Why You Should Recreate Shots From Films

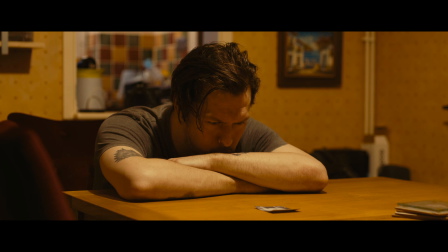494s
This feels much more dynamic and gives our image more depth. Right now, our scene is just being lit from above by a hard ceiling lamp,
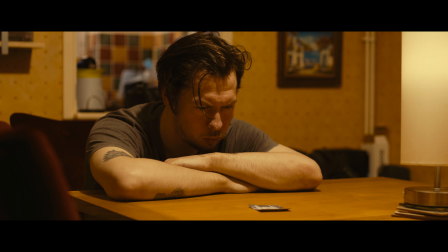503s
so we'll introduce a table lamp to the shot, so we have a motivation for any lighting we add to the scene. But we can already see we're not going to get much contrast in our image by keeping all the lighting warm.
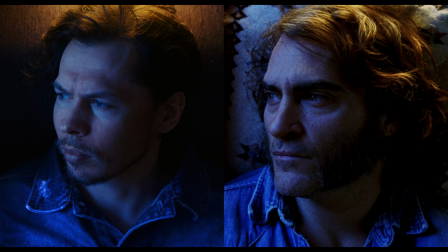516s
Thinking back to the film still from Inherent Vice, we found a great way to create contrast in our shot through contrasting colours,
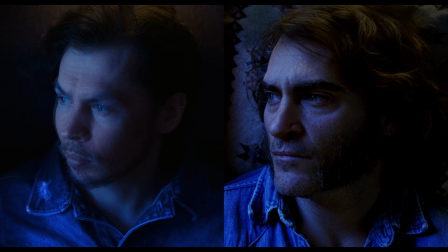523s
cool and warm.
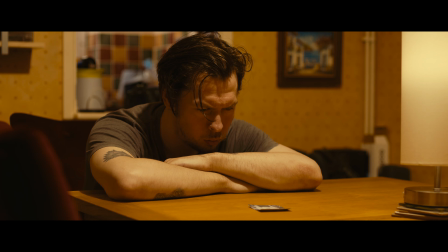526s
As it's evening outside, let's turn off all the house lights and let a touch of that cool evening light come through in the background. Since the evening window light is visible in our scene, let's make our fill light cool too.
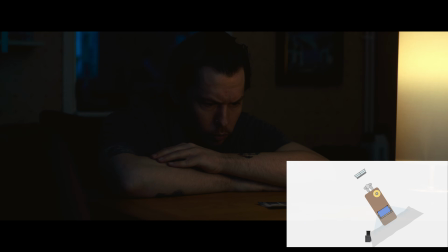541s
We bounced an LED panel with a similarly cool blue colour temperature from a large sheet of bleached muslin material, as close to our camera as we could get it, to make for a base level of fill light in our scene, motivated by the evening light coming through the back window. So all we've got to add now is our key light.
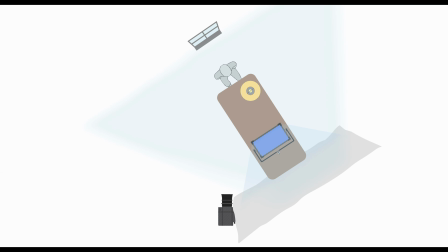561s
Since we've already used a large length of bleached muslin material for our fill,
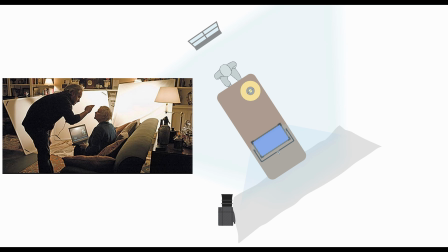566s
why don't we take some inspiration from Roger Deakins and extend this around the room with some more muslin material, and bounce a warmer LED panel from the section of material closer to our subject,
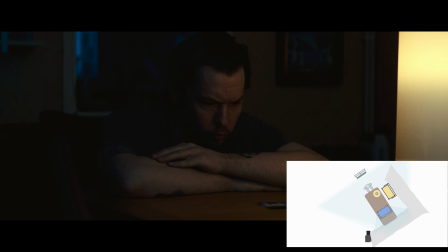577s
to motivate the light from our table lamp.
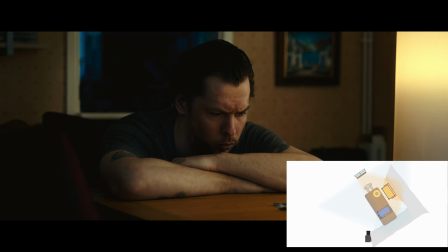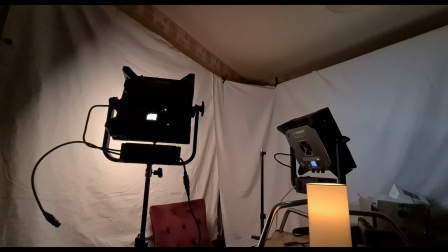588s
So we've used the cove of lighting we researched earlier,
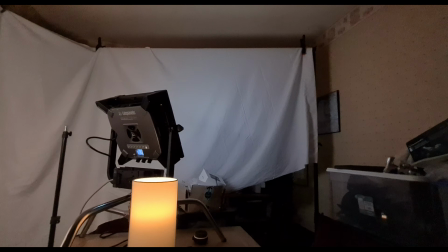591s
but we've built on what we learned by adding a colour contrast to it, forming a graduated light across the face.
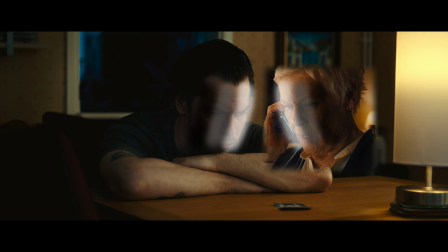598s
But instead of representing one light source, ours goes from warm to cool,
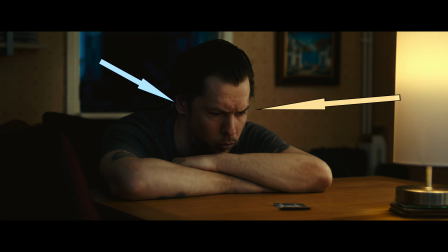603s
to represent the two separate practical elements of light in our scene. Think about how we put this shot together. We didn't get here by already knowing about all the elements we needed to make the image look the way it does.
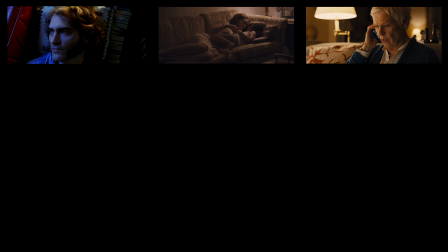619s
It was created by a process of inspiration, recreation, and the forming of our own practices and techniques,
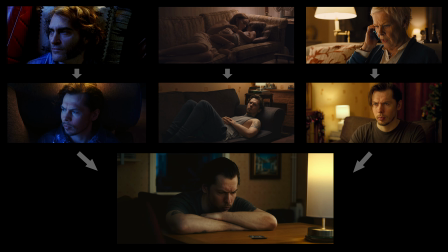628s
culminating in a shot that becomes very much our own.
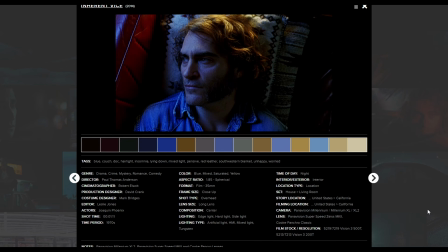633s
Having an initial film still to pull ideas from can be ideal when you're looking for inspiration.
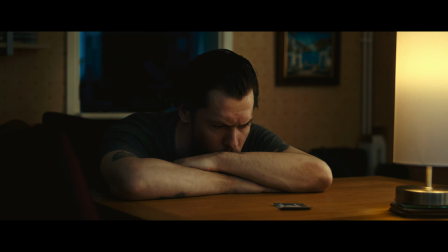639s
It can also help you to develop your own looks and processes, and this applies to any creative field.
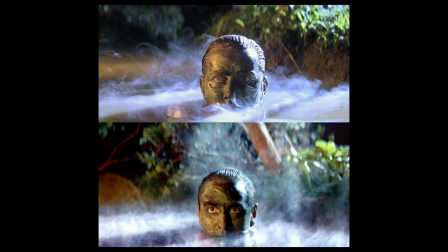648s
From July 1st to July 31st, ShotDeck are holding their Recreations contest,
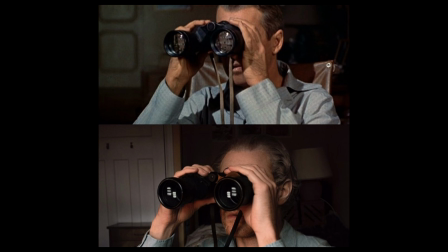653s
where ShotDeck users can enter their own shot recreations and have them judged by cinematographers Natasha Breyer,
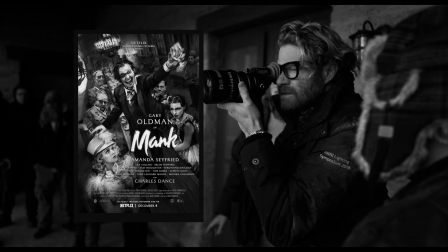660s
Greg Fraser, Eric Messerschmidt, and director Todd Phillips,
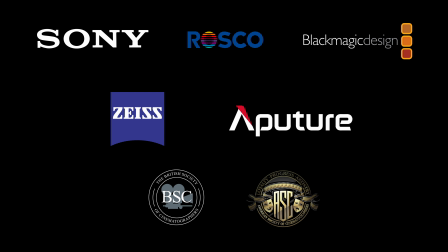664s
with prizes from several sponsors. Head over to their blog to find out more.
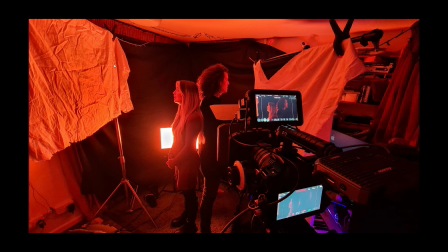671s
Support my channel on Patreon and get extra lighting and shoot breakdowns, along with early, ad-free, and extended YouTube videos.
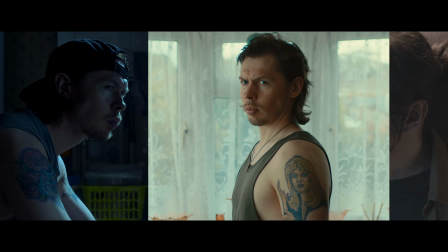680s
I color grade my work using Deakins. Use my code RobEllis to get 10% off.
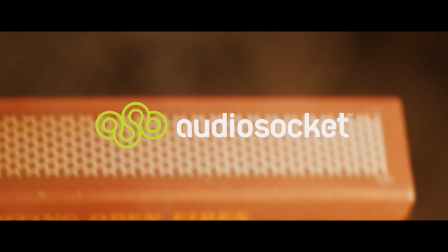687s
I use music from AudioSocket in my videos. Click my referral link in the video description and use the code RobEllis when you sign
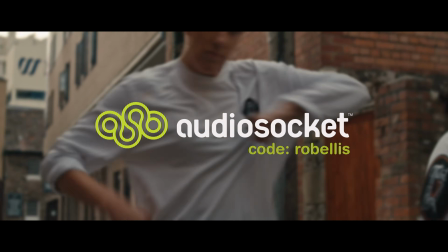695s
up for a free month of the best and most diverse range of stock music available.
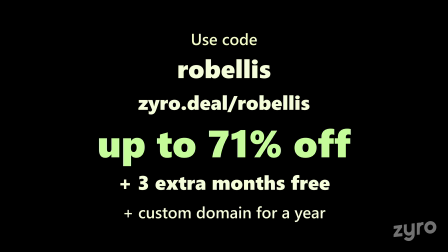701s
Use my code RobEllis over at Zyro to get up to 71% off your website or storefront with 3 extra months free,
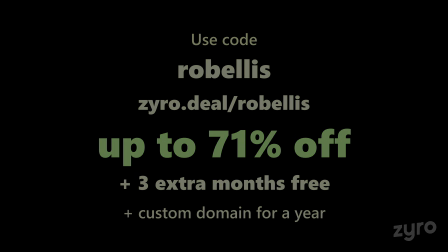710s
along with a custom domain for a year. I use ArtGrid for stock footage.
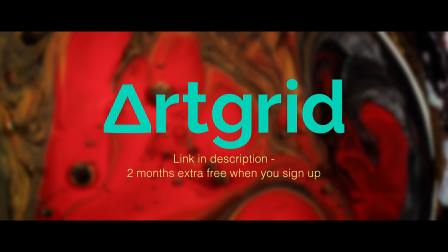714s
Get an extra 2 months free when you sign up using my link in the video description.